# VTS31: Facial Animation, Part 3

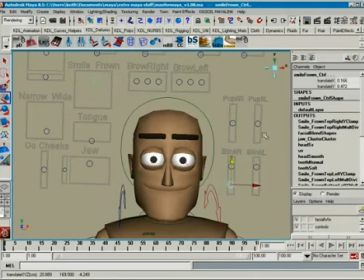4:37 Not that you want to hook them up that way, because you want to build some overlap and some other things into them. But you can think of them in that term, that whatever's happening in the cheek area here is going to show up in the lids. And I'm using this
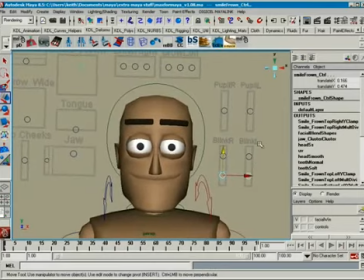4:53 very simple rig to show you that this is something that you can use even in these free simple rigs that you can get online. It's not tricky rigging here that's going to give you the solutions that you're looking for. It's observation and applying it into your work. Okay, so if
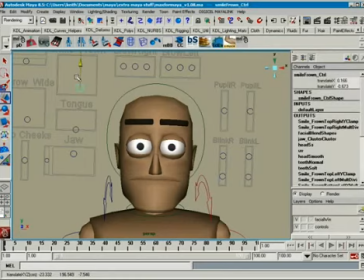5:13 your character is going to frown like this and they're not in the middle of blinking, you can kind of get that, but that's going to imply that there's something happening here in the cheeks. Okay.
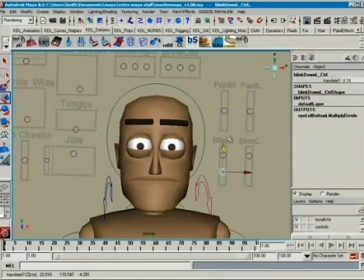5:31 Anytime you do this, and I'm not saying that you can't do it, but it's just implying there's something in the cheeks.
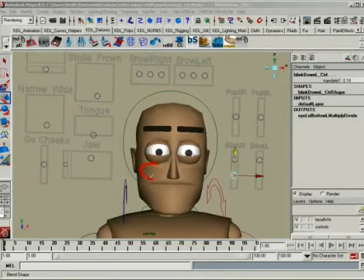5:36 Now he doesn't have any cheek controls. There's nothing in this rig to move these pieces of the rig. So it's not exactly something that this rig will work with.
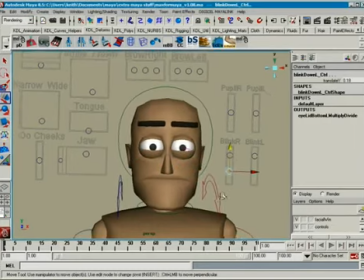5:49 But if you do have a rig, if you're working in a production where you do have that control, you can't just move the bottom of the lids. If you can move the cheeks as well, move them, okay? Because that's what's really driving the bottom of the lids.
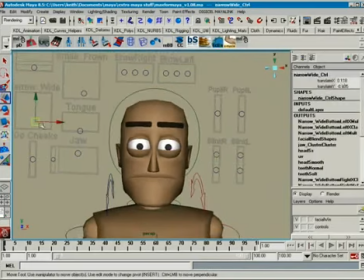6:02 So that's just kind of a quick little
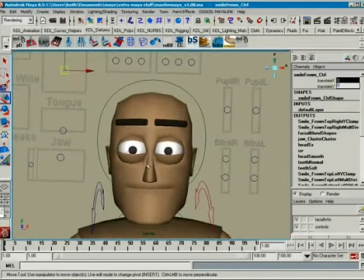6:09 cheapo, any rig will do kind of explanation of the connection between the cheeks and the lower lids there. I want to talk about blinks here, like I said I would. One of the things is,
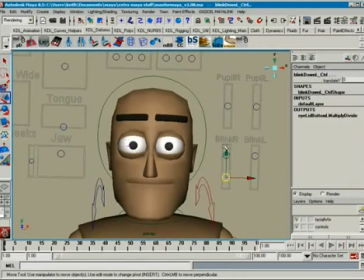6:22 again, because the lower lids really don't have a lot of musculature to them themselves, they don't have much of an ability to move independent of the cheeks. When a character blinks, most of the action is happening in the upper lid. A little bit is happening on the lower lid.
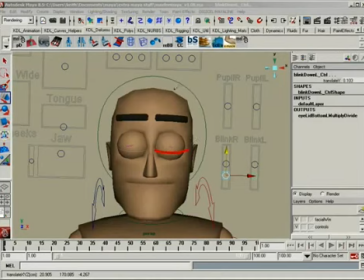6:39 Okay, but your connection line is always going to be below that halfway point, right through the middle of the eye. Okay, so there's the halfway, the hemisphere marker for the eye, and the connection where the lids meet is always going to be below that.
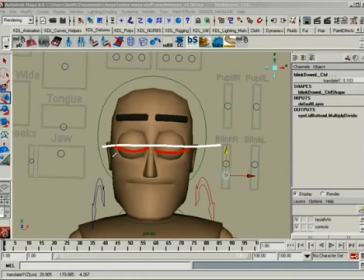6:58 Not always, but if a character is blinking while they're smiling, you can kind of show that whole cheek business by having them blink up high like that, okay, because that's implying that the cheeks are doing more of the work. All right, so if we're going to have a character smiling,
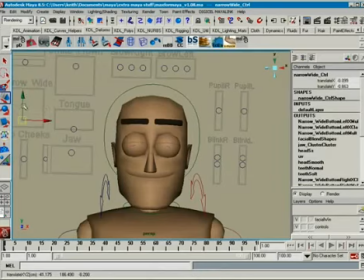7:20 you can have them blink with that up, connected up there like that. Okay, so it's not a rule that that where the lids meet will always be below the halfway point, but in a general default, yes, I'm just going to blink. A guy's reading the paper kind of thing.
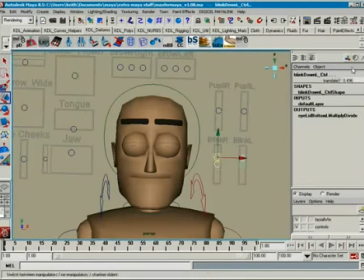7:40 Or just any default behavior.
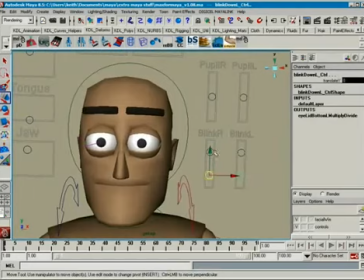7:45 In general, you're going to find that the lower lids will move maybe 10-15% of the range,
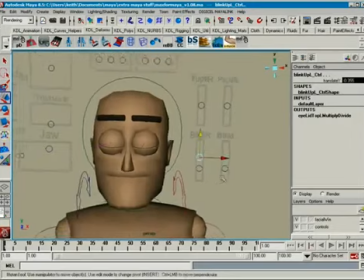7:51 the upper lids will move the rest, and that's going to work for the most part.
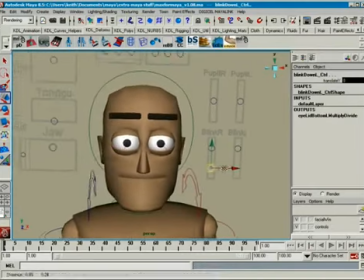7:55 Okay. And as far as the shadowing goes,
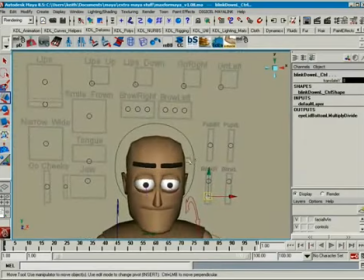8:04 as when I was talking about the shapes here, this rig doesn't have the ability to do anything with it.
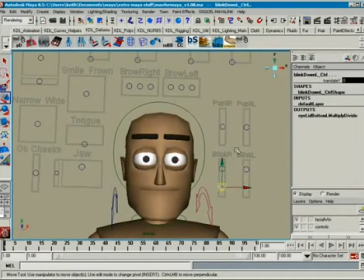8:10 I have some other rigs that could, but the basic idea is, if you have the ability to shape the upper lids and the lower lids,
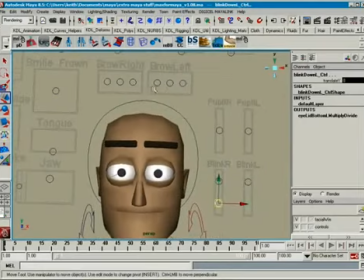8:19 have them work in a way that what I call shadows what's going on with the brow. Okay, so if your brow is like this,
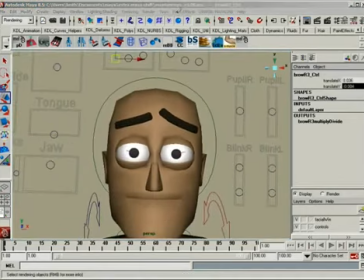8:33 then if your rig allows it, you'll want to have this angle somehow slightly represented in the eye. Okay, if you have the ability to do it in the rig.
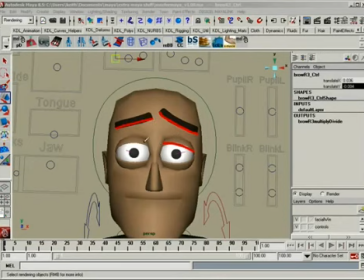8:47 I'm just drawing it on here so you can kind of get a sense of what I'm talking about. So this angle, again, not exactly, but kind of what I call shadowed. It's just tries to get a little bit, so you reinforce this idea. All right. And that's just in keeping with what's happening with our faces normally.
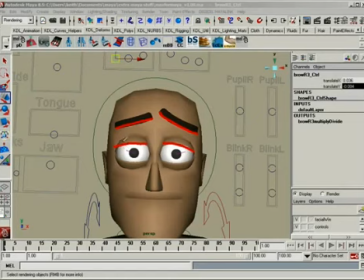9:07 Some rigs will have the ability to shape the eyelid very specifically, and that's great, but some of them won't have it at all, like this one doesn't have it at all. And then some of them, all you can do is just rotate how the whole lid thing works.
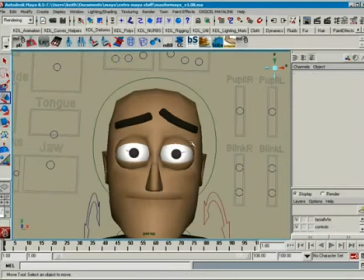9:21 Okay, you can take this whole eyeball thing, you can rotate it in this direction so that the lids, the lid can do this. Or you can take this bottom lid and you can rotate it like that, so you can do something like that.
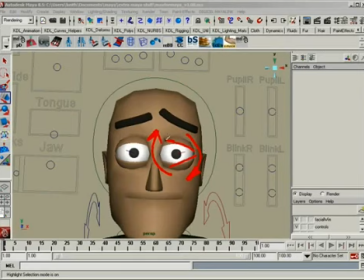9:37 If you can get simple Z rotation on just even the tilt of the lids, that's really helpful.
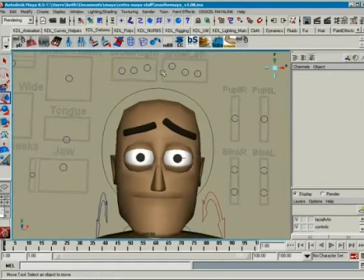9:44 And that would be probably one suggestion I would make to the person who rigged this, is to just give us the ability to spin these lids so that we can shadow what's going on here with the brows.
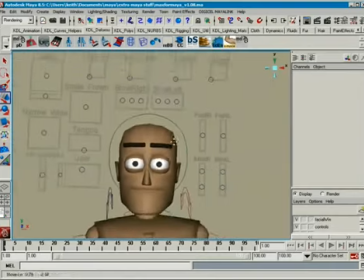9:56 All right, to kind of help reinforce it. Because the whole idea here is that if one part of the body is saying something,
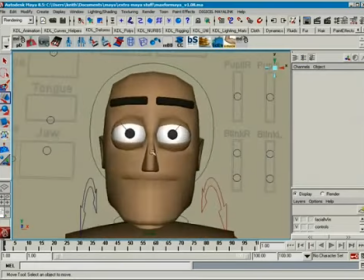10:03 then let's try and get everybody speaking the same language or saying the same thing. And so that's kind of, that would be nice if this rig had it, but since it doesn't, it's something I recommend for building in.
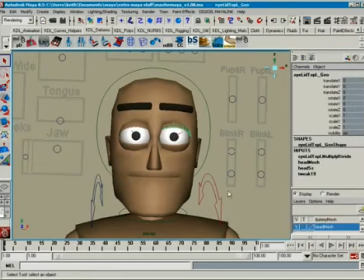10:16 And if you go ahead and just turn off, this was referenced in You know, you can actually kind of force your way through it, you know, to kind of give an idea of what I'm talking about here. Take this, and
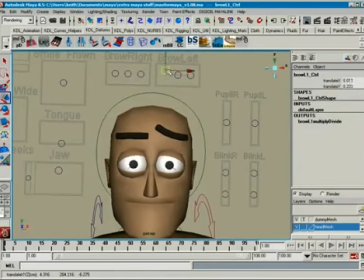10:37 so I'm breaking the rig. That's my prerogative, right? I can break the rig. If you're in a production and you break the rig and you're not supposed to, you'll probably have a talk with your boss.
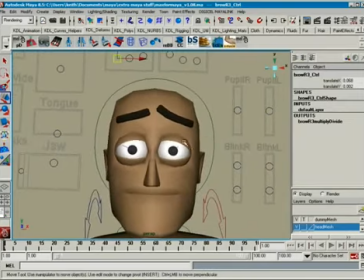10:53 But make the request to get these things, and see how that just helps sell this. Just gives just by tilting the angle of this lid just a little bit, we help sell this idea right here. If we were then to go the other direction with this,
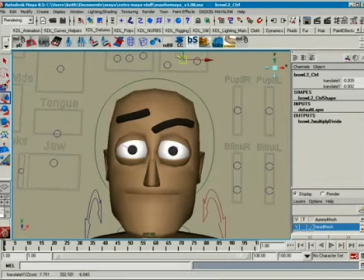yeah, doody doody doo.
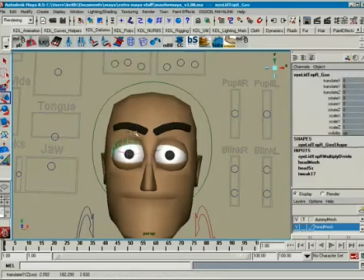And again, we just see how something as simple as just
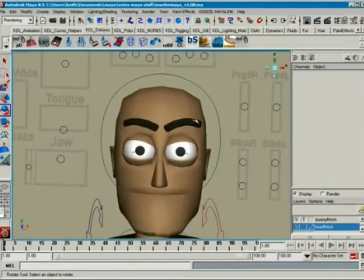11:33 tilting the lids to not mirror but to shadow what's going on with the brows just helps sell it a little bit extra.
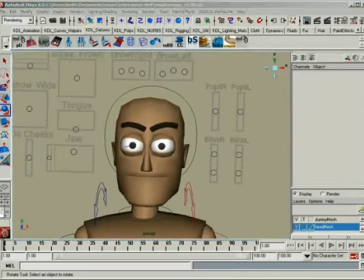11:42 It's a simple little thing, but that's how you get that connection. And really the biggest problem with a lot of junior animator facial animation is you have these zones of movement that are happening completely independent of one another.
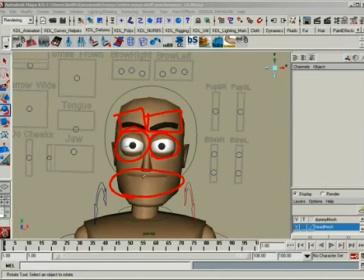11:58 And we don't want that. We don't want the sense that, you know, I've got 5 or 6 different moving pieces and we hope they all play together. No, the face is one instrument and it just has a lot of different buttons. It's kind of like a saxophone.
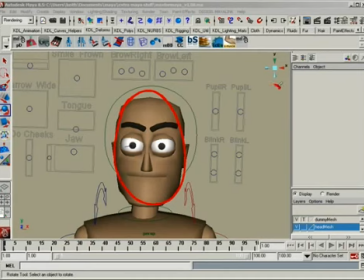12:13 You know, saxophone is one instrument, but it's got all those, you know, my little saxophone drawing right here. It's got all those buttons and levers and stuff all the way down. And one guy plays it and he uses his hands and he plays all these different buttons and levers, but it's still one instrument.
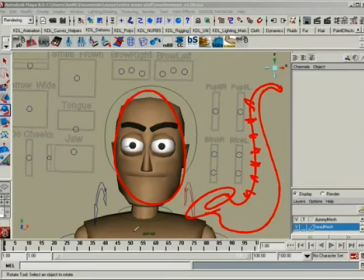12:29 That's really what the face is. Think of the face as one instrument, like a saxophone, okay? And it's got a lot of different little controls and stuff, but it should all be playing the same note. All right? You can only play one note out of a saxophone.
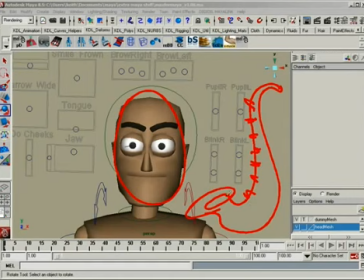12:44 You have lots of these little controllers in it, but you only have the ability to play one note at a time. Or play another one. Okay?